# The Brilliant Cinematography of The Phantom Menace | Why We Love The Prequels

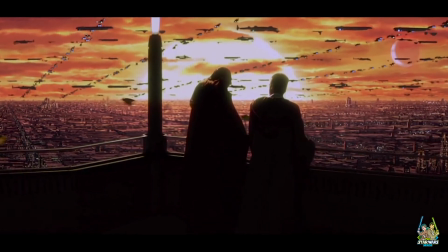Like I'm just sitting, up against the wall there. So I think Star Wars has always done a really good job at that.
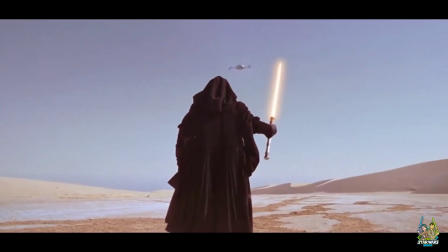Yeah, and that's really why I wanted to make this, because you're so right.
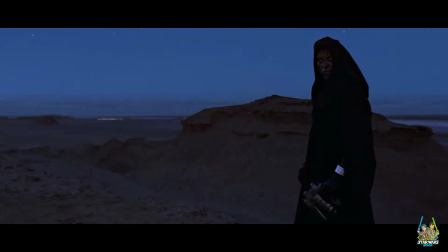I mean, when cinematography is done right, it's really immersive.
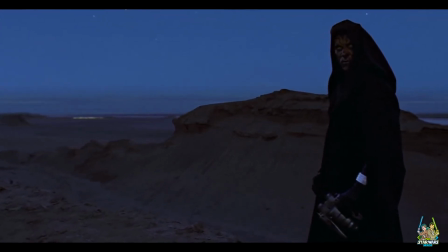And I think Gungan City is actually a great example of this,
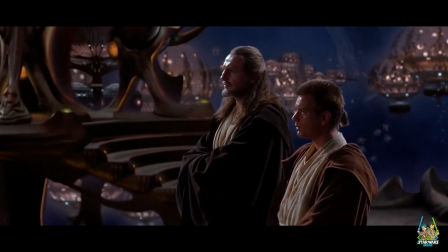because you have, how hard is it to imagine an underwater city?
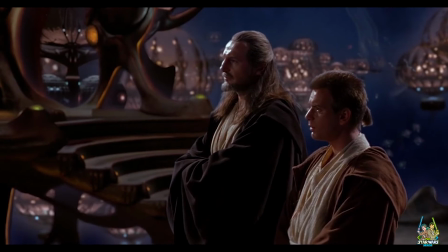And when you see the contrasting colors and lights and the orbs,
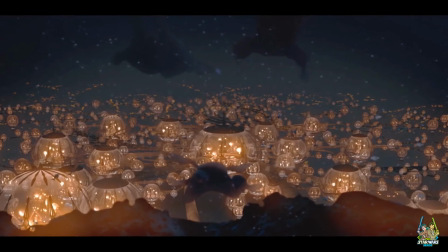and you just see the spherical shape of
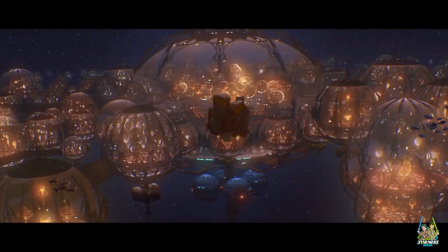everything, even to the meeting rooms, they're spherical, and just the way everything's set up,
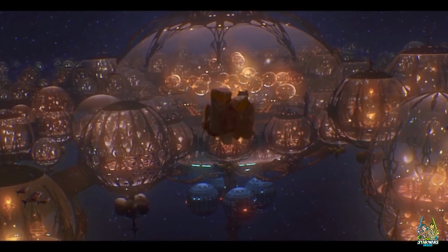you just get this sense of like, mystery, and you get this sense of an ancient civilization.
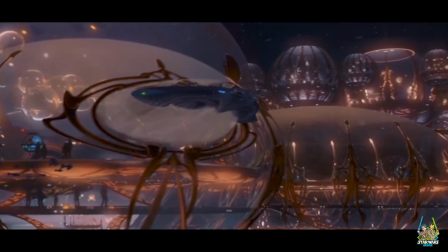And it's all the cinematography.
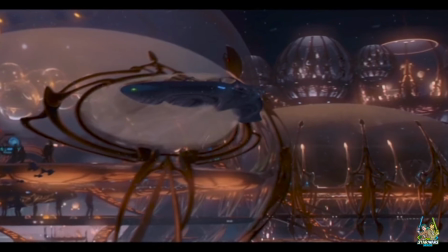Yes, it's the props and the set and all that, but the cinematography sets the stage for you to feel that way.
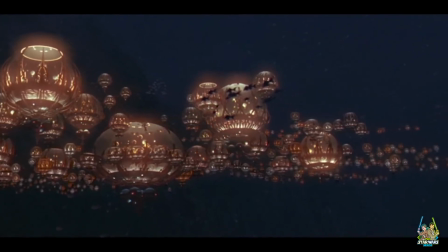And a few other things that I found really interesting is the way they chose to use the camera,
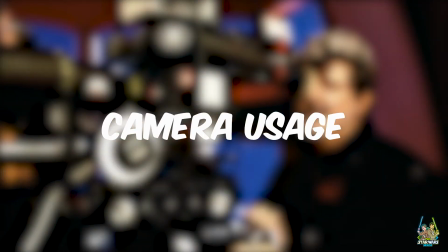because there is a lot of
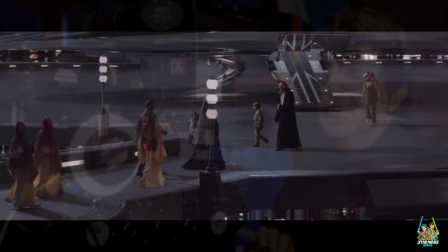not perfectly still shots where they are intentionally a little shaky and they move around a little bit.
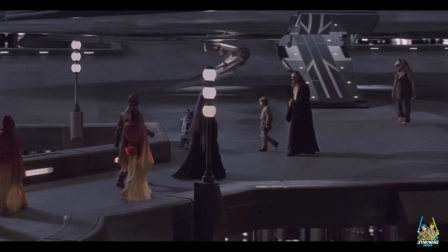And so when you're looking at a shot, like one that's actually really good is when Qui-Gon, Obi-Wan,
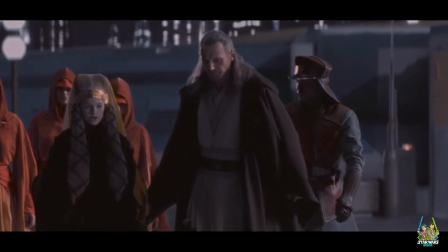Queen Amidala, Jar Jar, Anakin, all of them,
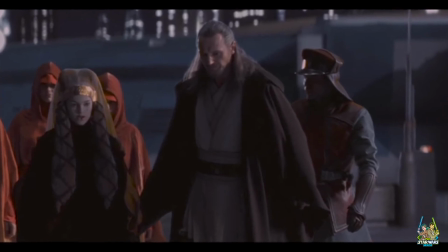they're actually boarding the Naboo cruiser, and they're boarding the ship.
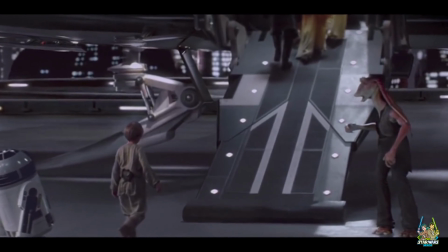What's really interesting is that the scene is not centered and that it's actually shaky.
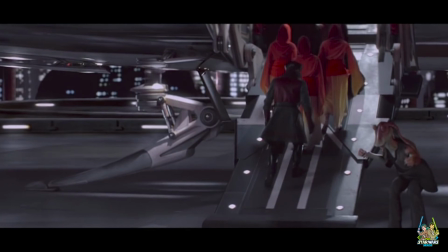And so typically you'd want your subjects centered, or you want to follow what's called the rule of thirds and place them into
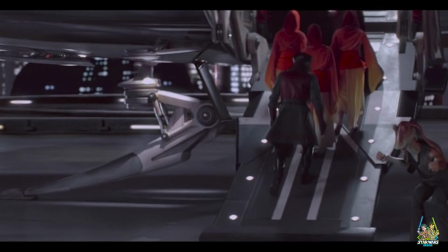a certain section of like the view screen.
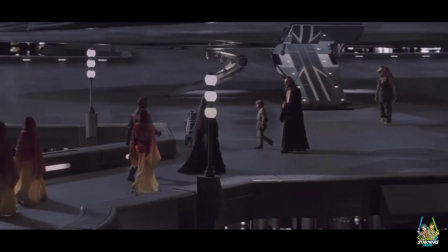But instead they intentionally like off shift everything, and they have the camera move like it's being handheld.
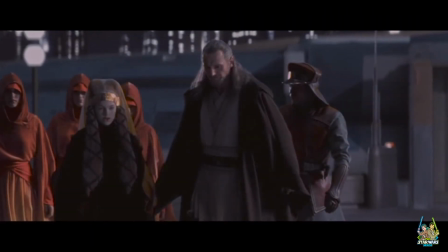But what that does is it makes you feel like you're there. And I think that's so brilliant, because with so much digital technology,
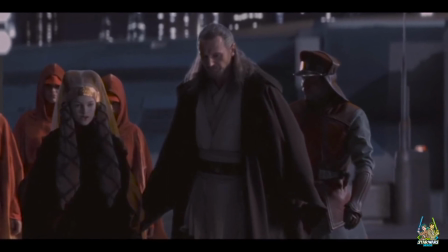those little tweaks of offsetting something and having the camera move,
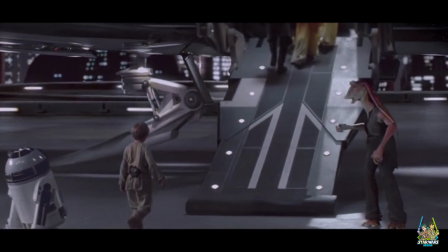again, it's all about immersion. You just think, man, this is real. This is really taking place, and I'm watching it.
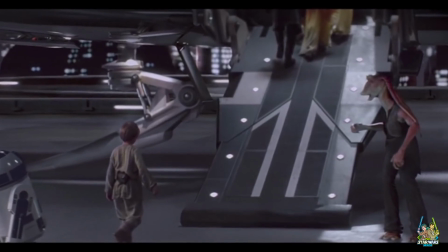And another shot that I found really interesting,
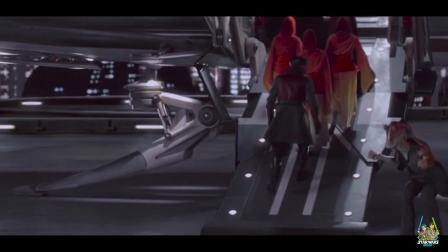and it felt a little out of place, but it was done really well, was actually through the C-3PO.
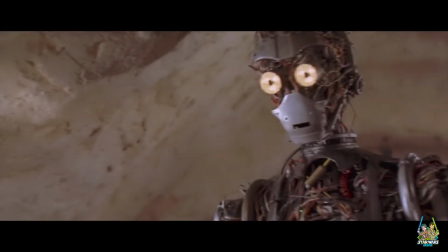It was a point of view shot. So he awakes and he has consciousness, and for the first time you see from his point of view.
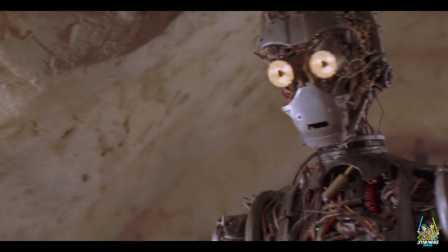And even the way, cool. And even the way they distort the edges of the frame,
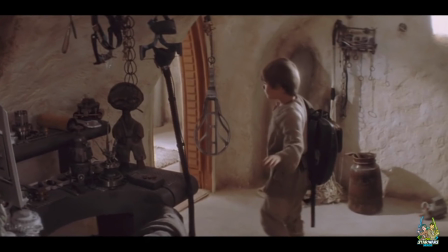and the way he's following around Anakin, it just seems like the cinematographer was just having fun.
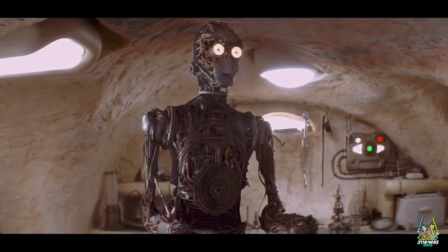Like, this would be a really cool way to view things. And last but not least, I've been itching to get to this one.
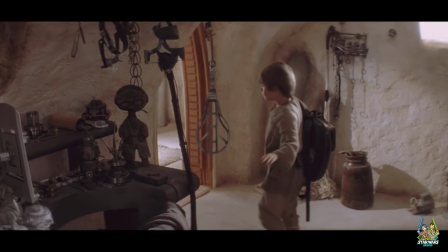There is probably my favorite single shot in this
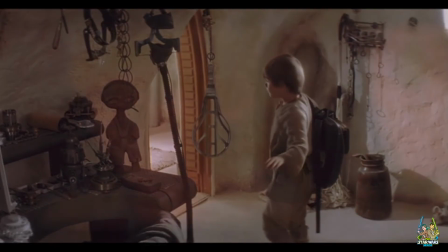entire movie is a slow pan from Anakin to Palpatine.
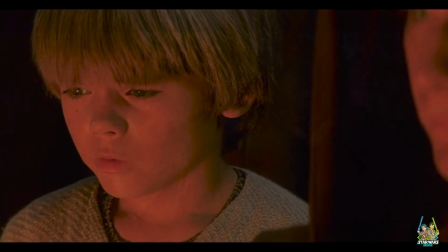And this comes right after Yoda basically says that there are always two Sith,
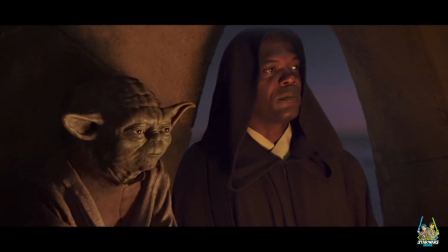a master and an apprentice. There's always two. There's never more, there's never less.
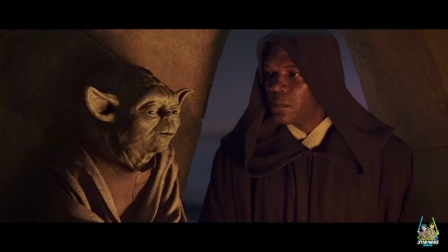And that's when Mace Windu basically says, well, who did we kill? You don't know.
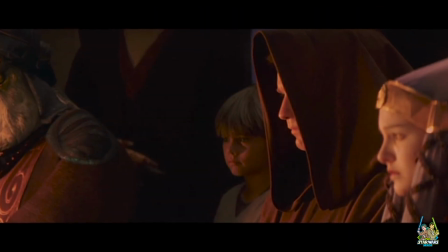And it cuts immediately to this shot of Anakin in a slow pan, and it ends when Palpatine's in frame.
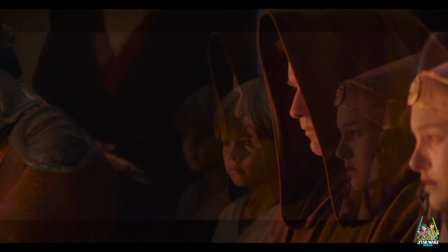And I think why that is so good is you don't see this in Star Wars. You don't see much foreshadowing in terms of cinematography.
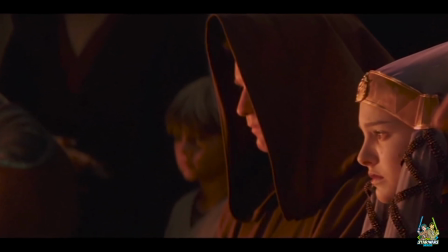But to have the camera tell a story,
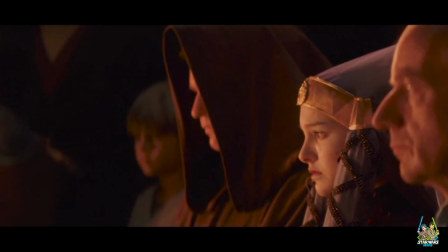I think that's it's honestly art.